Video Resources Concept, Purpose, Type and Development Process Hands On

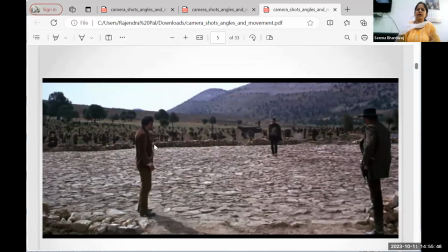36:55 तो सीक्वेंस वाइज सीक्वेंस हमें चलना होता है, क्योंकि अगर हम एकदम से कोई एक्सट्रीम क्लोजअप या एक्सट्रीम लॉन्ग एकदम से मतलब चीजें जो दिखा देते हैं, तो वो जो है पिक्चर को एक उसके रिदम तोड़ देता है। तो हमें सीक्वेंस से चीजों को दिखाना चाहिए, हमें किस चीजें किस चीज को किस तरीके से प्रेजेंट करना है।
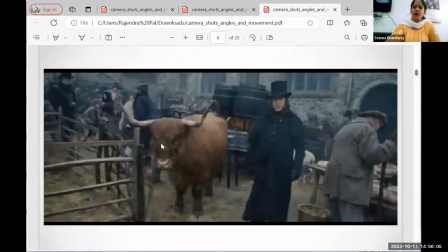37:14 तो इसके अलावा आप देखिए लॉन्ग शॉट में एक और है आप वैरायटी, लॉन्ग शॉट, फुल लॉन्ग शॉट, हेड टू टो तक, ठीक है पर्टिकुलरली। बट इसमें क्या है, आपको पीछे बैकग्राउंड की बहुत ज्यादा चीजें नहीं दिखेंगी जो एक्सट्रीम क्लोजअप एक्सट्रीम लॉन्ग में सॉरी दिख रही थी।
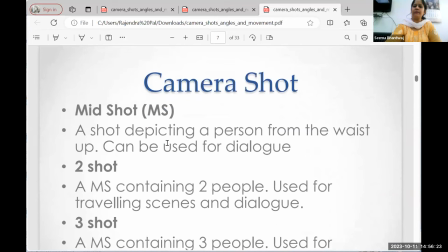37:30 इसके अलावा सर इसके अंदर और वैरायटी आपकी आ जाती है मिड शॉट। मिड शॉट क्या होता है, वेस्ट लाइन से अबव जो हमारे शॉट्स होते हैं वो मिड शॉट होते हैं।
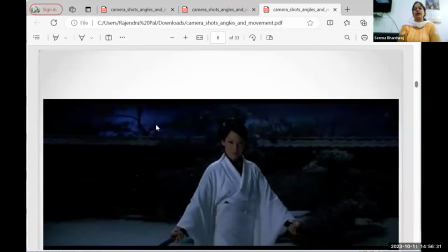37:38 इस तरीके शॉट आपने देखा होगा न्यूज में या फिर एंकर्स वगैरह के साथ आपने देखा बहुत ज्यादा, जैसे दो लोग बैठे हैं आप बात कर रहे हैं, तो मिड शॉट उसमें ज्यादातर बन जाता है, उसमें मिड शॉट या टू एंगल शॉट्स जो है बनते हैं उसमें, ठीक है। तो डिफरेंट डिफरेंट टाइप के शॉट्स हैं।
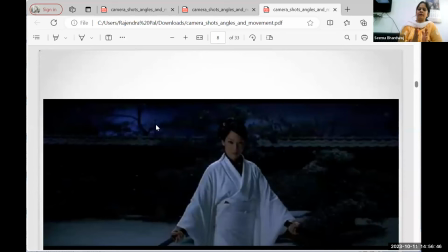37:53 और इन सब शॉट्स में क्या वैरायटी मिलती है, एक्सट्रीम वाले में तो आपको क्या है कि आपको कैरेक्टर जो ऑब्जेक्ट जो मेन है वो तो दिख ही रहा है, जिसको आप हाईलाइट करना चाहते हैं, प्लस उसके अलावा आसपास की चीजें भी दिखती है। और वही चीजें जब आप मिड में आ जाते हैं, तो मिड में क्या आपको एक्सप्रेशन दिखना स्टार्ट होते हैं,
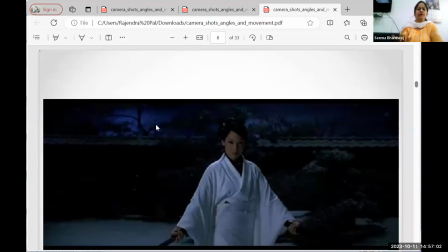38:09 एक्सप्रेशन, मूवमेंट, हैंड मूवमेंट्स, फेशियल एक्सप्रेशन किसी चीज के, तो किसी भी इंसान के।
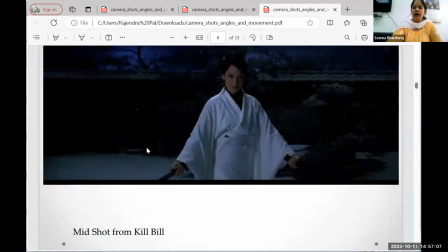38:16 तो ये मिड शॉट जो अमूमन हर जगह आपको नॉर्मली हम लोग भी पिक्चर क्लिक कराने जाते हैं, तो मिड शॉट ये लॉन्ग ही हम प्रेफर करते हैं कि हम अपनी पिक्चर्स जो भी हैं क्लिक कराएं,
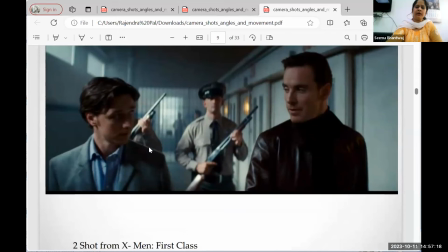38:25 तो ऐसे। इसके अलावा सर ये देखिए टू शॉट मैंने इसमें दिखा रही हूँ, इसमें आप देखेंगे पीछे के जो लोग हैं उनमें फोकस आउट है, बट मोस्ट इंपॉर्टेंट क्या है जो आगे जो लोग हैं। तो इसको हम एक तरीके से पिक्चर की कॉम्पोजिशन भी कहते हैं कि पिक्चर को किस तरीके से हमें दिखाना है। अगर दो लोग बात कर रहे हैं तो हमने उनका टू शॉट लिया और पीछे वाले को फोकस उसका आउट कर दिया,
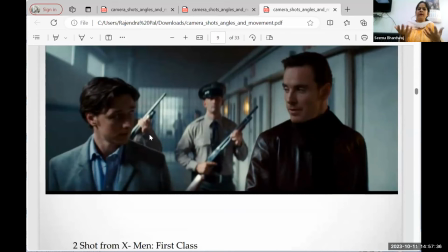38:45 ताकि हमें पता चले कि हमारे मेन कैरेक्टर कौन है जिनको हमें दिखाना है,
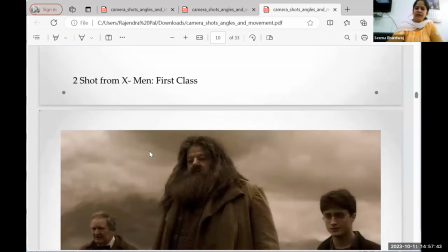38:50 ठीक है सर। इसके अलावा देखिए सर इसमें इसमें तीन लोग हैं, तीनों लोगों का इसमें मिड शॉट बना है,
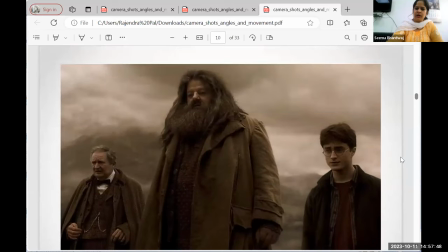38:57 तो इसमें देखिए किसी पे भी फोकस आउट नहीं है और ये तीनों एक ही चीज को देख रहे हैं। इस वजह से ये मोस्ट इन तीनों के डायलॉग्स होंगे इसके अंदर। तो पिक्चर में किस किस के डायलॉग्स हैं उसके हिसाब से भी हमें शॉट लेने पड़ते हैं, किस किस तरीके से शॉट।
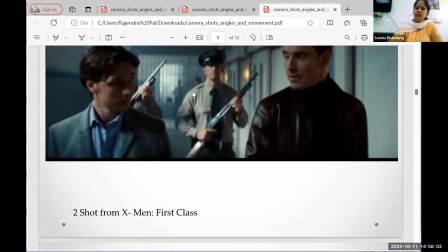39:10 जैसे पहली वाली इमेज में अगर आप देखेंगे तो आगे जो दो लोग थे इनकी बात हो रही है, तो पीछे वाले जो जो है गन लेके जो जो इंसान है इसके इसको ब्लर किया गया,
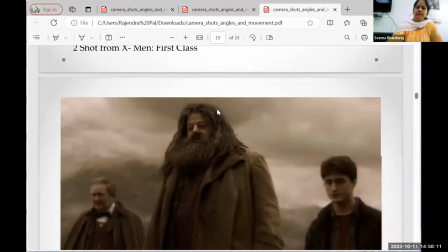39:19 मतलब एक तरीके से इस पे फोकस नहीं है, फोकस आउट है इसका। वैसे अगर ये तीन लोग इंपॉर्टेंट है, तीनों के तीनों, तीनों पे फोकस है,
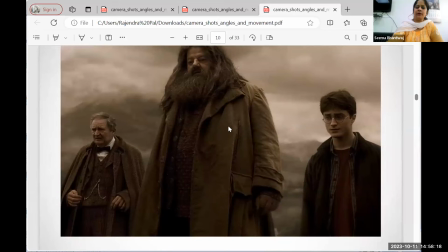39:26 और इसमें इसमें तीनों के डायलॉग्स होंगे इस उसमें इस सीक्वेंस में, इस वजह से इसको थ्री शॉट में लिया गया है।
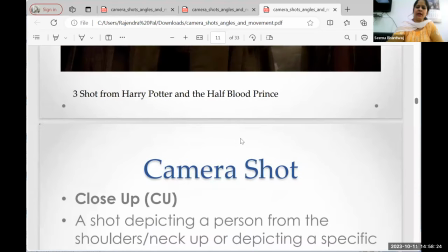39:33 तो हमें किस तरीके से शॉट्स लेने हैं ये हमें डिसाइड करना पड़ता है।
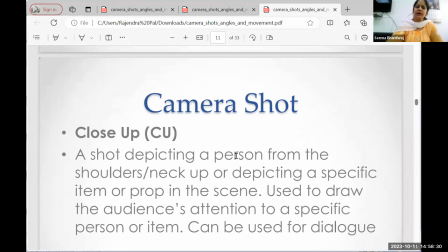39:37 इसके अलावा सर इसके अंदर एक और चीज आती है, जैसे कि कैमरा के अंदर क्लोजअप, कि क्लोजअप हमें कब कब लेना है। जैसे कि हम यहाँ पे NCERT में जो भी शूट करते हैं ज्यादातर बच्चों के क्लोजअप बहुत लेते हैं, क्योंकि बच्चों के कुछ ना कुछ अलग अलग एक्सप्रेशन होते हैं। जब हमने देखा होगा कुछ छोटे छोटे बच्चे होते हैं जो मतलब जो गिगलिंग वॉइस में बोलते हैं ये सब चीजें,
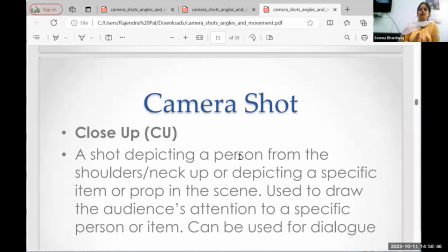39:55 तो हम क्या करते हैं उनके क्लोजअप लेते हैं, और वो बहुत इंपैक्टफुल होती हैं चीजें जब हम उनके क्लोजअप लेते हैं, क्योंकि मेन उनके उनके एक्सप्रेशन ही है। जब भी हमें किसी चीज की एक्सप्रेशन दिखानी है, कोई रो रहा है, हंस रहा है, या फिर कोई उदास है, कुछ भी है, तो उसके हमें क्लोजअप लेने।
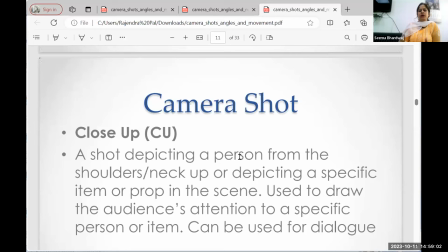40:09 तो पिक्चरें लेने पिक्चर्स को लेने का तरीका अलग अलग होता है, कब हमें एक्सट्रीम क्लोजअप लेना है, कब हमें क्लोजअप लेना है, कब हमें एक्सट्रीम लॉन्ग लेना है, ये हमें अपने आप अगर मोबाइल से भी चीजों को शूट कर रहे हैं तो या रिकॉर्ड कर रहे हैं तो भी हम इन चीज का
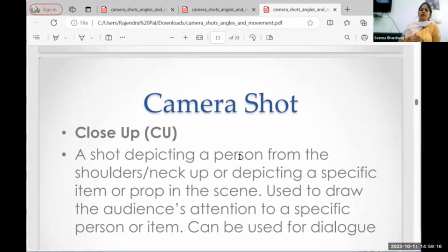40:24 अगर ध्यान रखेंगे तो हमारे हमारे पास शॉट की वेरिएशन होगी, अलग अलग शॉट्स होंगे हमारे पास, उसके अलावा हमारे पास जो है पिक्चर जो है बहुत इम्पैक्टफुल होगी, जो भी हम मूवी बना रहे हैं या फिर हम किसी भी तरीके का एड शूट कर रहे हैं।
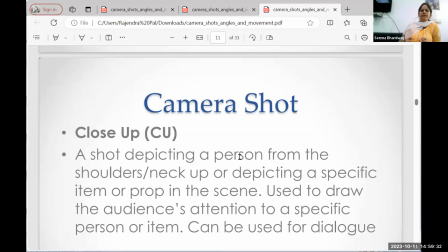40:39 आप भी आज मुझे लगता है कि घर जाके जरूर देखेगा, जो भी कोई कमर्शियल आता है तो आप देखेंगे एक कुछ तो कुछ सेकंड का वो कमर्शियल होता है, बट उसके अंदर शॉर्ट देखिएगा कितनी जल्दी फ्रिक्वेंटली चेंज हो रही, और वही हम अट्रैक्ट करते हैं जो हम वहां पर, एक तो कैची लाइन उनकी जो स्क्रिप्ट में होती है, जो हम जो उनकी टैग लाइन होती है, प्लस
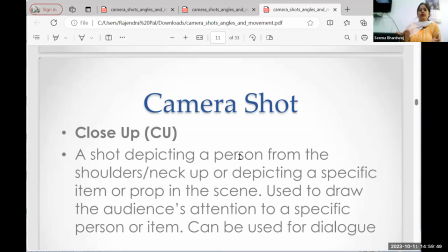40:58 शॉर्ट्स, अगर हम विजुअल में सुन नहीं रहे और देख रहे हैं तो देखने में हमें क्या चीजें कर रही, क्या है?